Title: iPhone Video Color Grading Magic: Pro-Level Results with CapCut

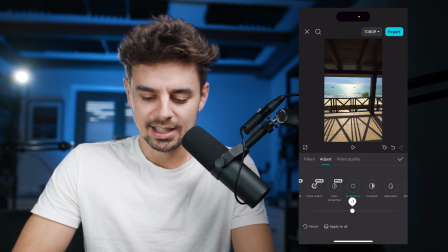484s
contrasty scene and it's a very moody scene and with the brightness like this like we just lose the information in the water here so bring that down a little bit saturation yeah I think that looks all really good this is actually something where we could try to work with clarity a little bit
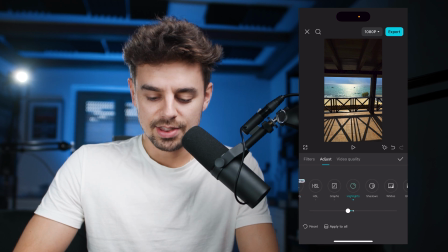500s
because the scene just super contrasty and moody it does make sense here then the highlights we can bring them down even a bit more to not lose the information in the waters here with the shadows if we wanted to we could bring back the information right here but again i like the the
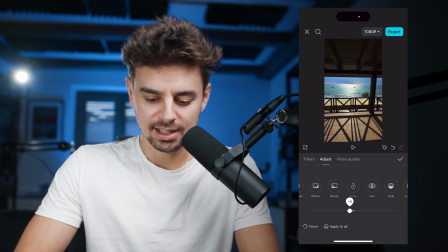516s
moody look here temperature we could also play around with that in case we wanted to make it a bit warmer i think something like this looks really good and then maybe also add a vignette to make it even a bit more extreme so there's your before there's the after as you can see
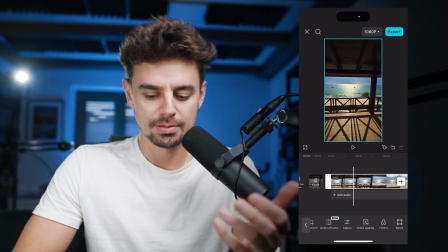531s
like once you have done it with one clip it is actually super simple to just apply to more clips as well and to get like the super moody
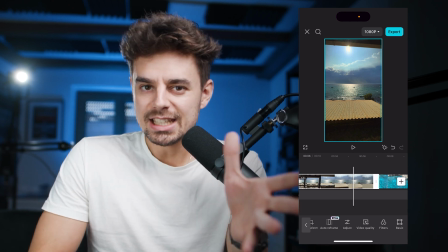538s
and contrasty and you know overall nice looking image in case you would like to learn more about editing on your smartphone as you can see
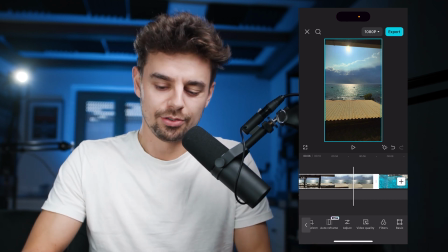545s
it's just super simple if you know like where to click if you know what to look for it is actually quite easy to get a very good looking image in case that's interesting for you we do have a cap cut master class where we basically teach you everything there is to know about editing within CapCut on your smartphone or on your computer. It's only 47 bucks. We can have a bunch of free bonuses on top of it. So in case you ever wanted to get your videos to the next level, just make sure you check out the first link below that like button. And in case you have not seen the video where I'm comparing the brand new iPhone 16 Pro to the 11 year old iPhone 5s, then check out this video over there.